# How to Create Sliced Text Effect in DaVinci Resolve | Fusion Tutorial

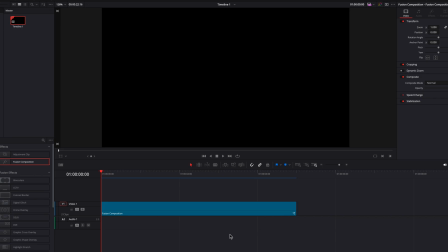Hey guys, to cut and slice text like this in DaVinci Resolve, let's go ahead and bring our Fusion composition clip straight to the Fusion page.
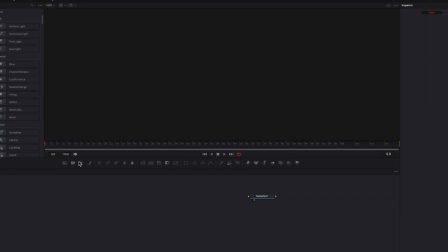And the first thing we're going to do here is to bring in a text node. And then let's just go ahead and write our text.
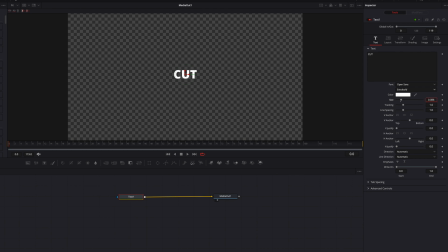And I'm also going to change the font type here to extra bold and to bring the size all the way up here for the sake of this example.
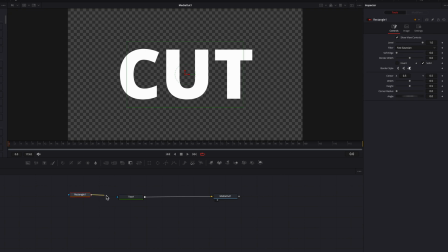Now the next thing we're going to do is to bring a rectangle masking node, connect that to the text node, and we're going to bring out the width quite a bit there, and then let's just push this masking node probably towards the middle of this text, and then let's put this masking node also on a little bit of an angle. And the next thing we're going to do is to copy this text node and then paste instance.
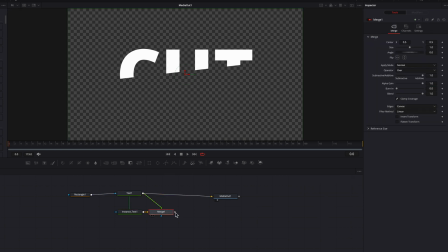Then let's connect this original text node to this new one as a foreground. And we're going to do the same thing. Let's copy a rectangle masking node here and then paste instance and then connect this new instance rectangle masking node to the instance text node. Now let's come to this new instance node here. Let's right click invert in the menu, select the instance.
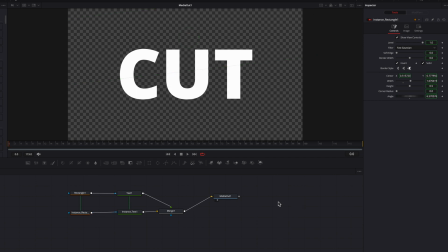Let's click invert. So now you will see that these two masking nodes pretty much cover the entire text.
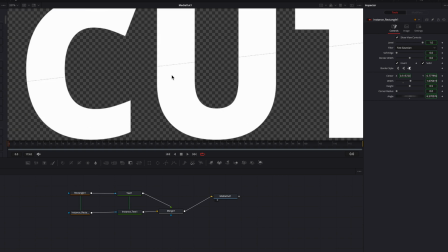But if we zoom in a little bit, you're gonna see that there's a bit of a gap in between, although there shouldn't be.
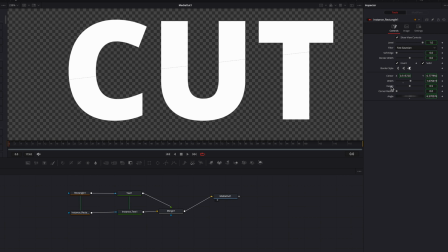So to fix this, let's right click height parameter here in the menu, again, these instance, and then let's just bring down this height setting ever so slightly.
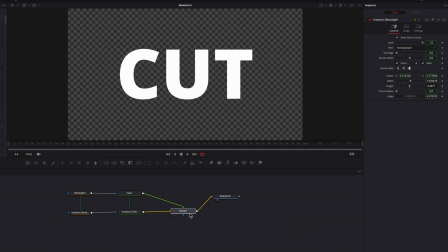And this is going to fix the problem. All right, so now let's bring in a transform node and connect that to the background text node. Now let's come to the merge node here. We're going to keyframe the center parameter, then let's move over a few frames. We're going to keyframe the center parameter again by moving it over to the left and then up a little bit.
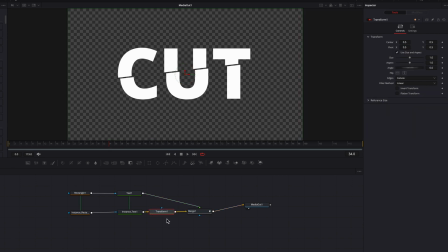And then we're going to come to the transform node, do the same thing for the lower part of this text. So we're going to keyframe this center parameter here, and then we're going to move over a few frames. We're going to push it down and then over to the right. So now once that's done, guys, you will see that this is right now doing exactly what we needed to do.
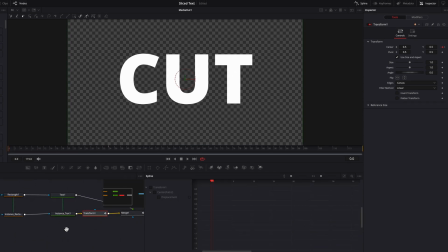Now let's bring up the spline editor, and we're going to select both the transform and the merge nodes at the same time. Click the center parameters here, and then we're going to bring up the easing and ease out setting. We're going to make these changes simultaneously to both nodes.
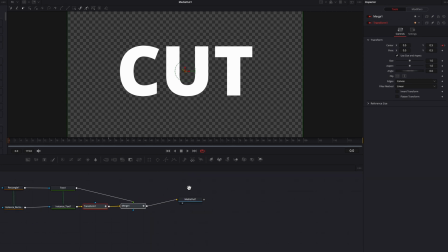And now if we close this and have a look, guys, this effect is now looking way much better with the changes that we just made to the easing and the ease out for the keyframes.
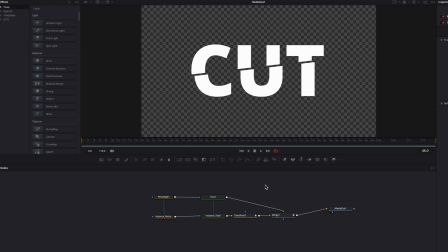Now, the next thing we're going to do is to bring a shadow node, and we're going to connect that to the foreground text node. We're going to add a little bit of depth to this effect here.
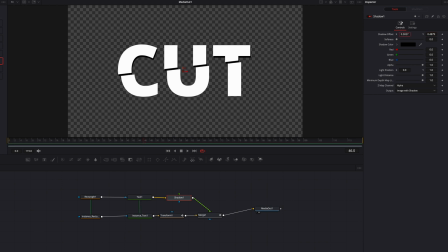So now let's just go ahead and make changes to the shadow offset setting here, bring that down, and then bring up the shadow softness. This is highly dependent on your preference, guys. Me personally, I think a strong, soft shadow is going to work really well for this effect.
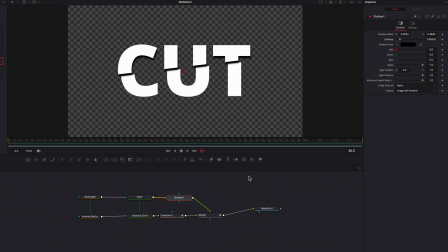One problem at this point is that if we were to bring in a background node,
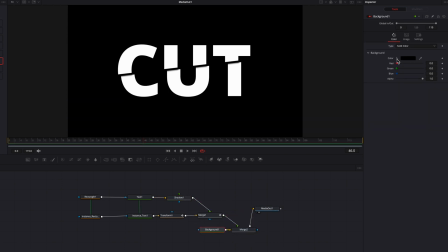and then we have a look at this text on the default black background, you're gonna see that it looks fine. But if we were to change the color of this background to something else that's not black,
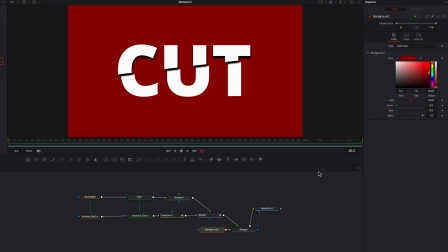you're gonna see that this entire upper part of the text is getting the shadow, which in my mind does not look that realistic and also doesn't look that great. So to fix this, what we can do is to copy the instance rectangle masking node and then paste instance again.
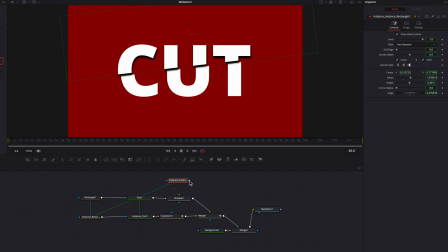And then we're going to connect this to the shadow node here. And then we're going to see right away that this is going to cut out most of the shadows, and this is looking way much better. And if you think that this is too sharp, what we can do is to come to the soft edge setting here, right click,
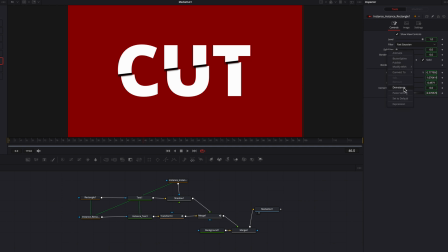and then de-instance it, and then we're going to just bump up the soft edge setting a little bit here. So in my opinion, guys, this shadow is more realistic and it looks better than what we had before. All right, trucking along here, let's come to the shadow node and let's go to the settings page.
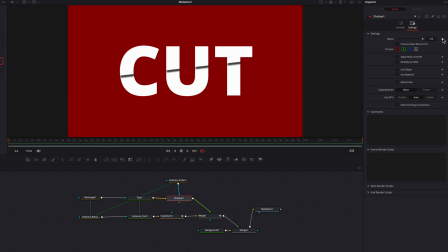Let's come to the beginning of this clip and bring this blend setting all the way down to zero. Let's keyframe it, and then let's move over a few frames and then bring the blend setting all the way up to one.
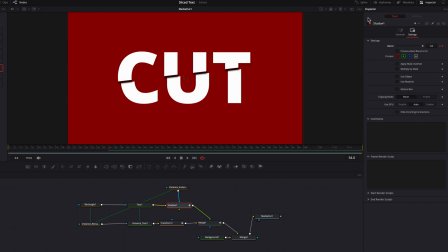So now let's bring up the spline editor.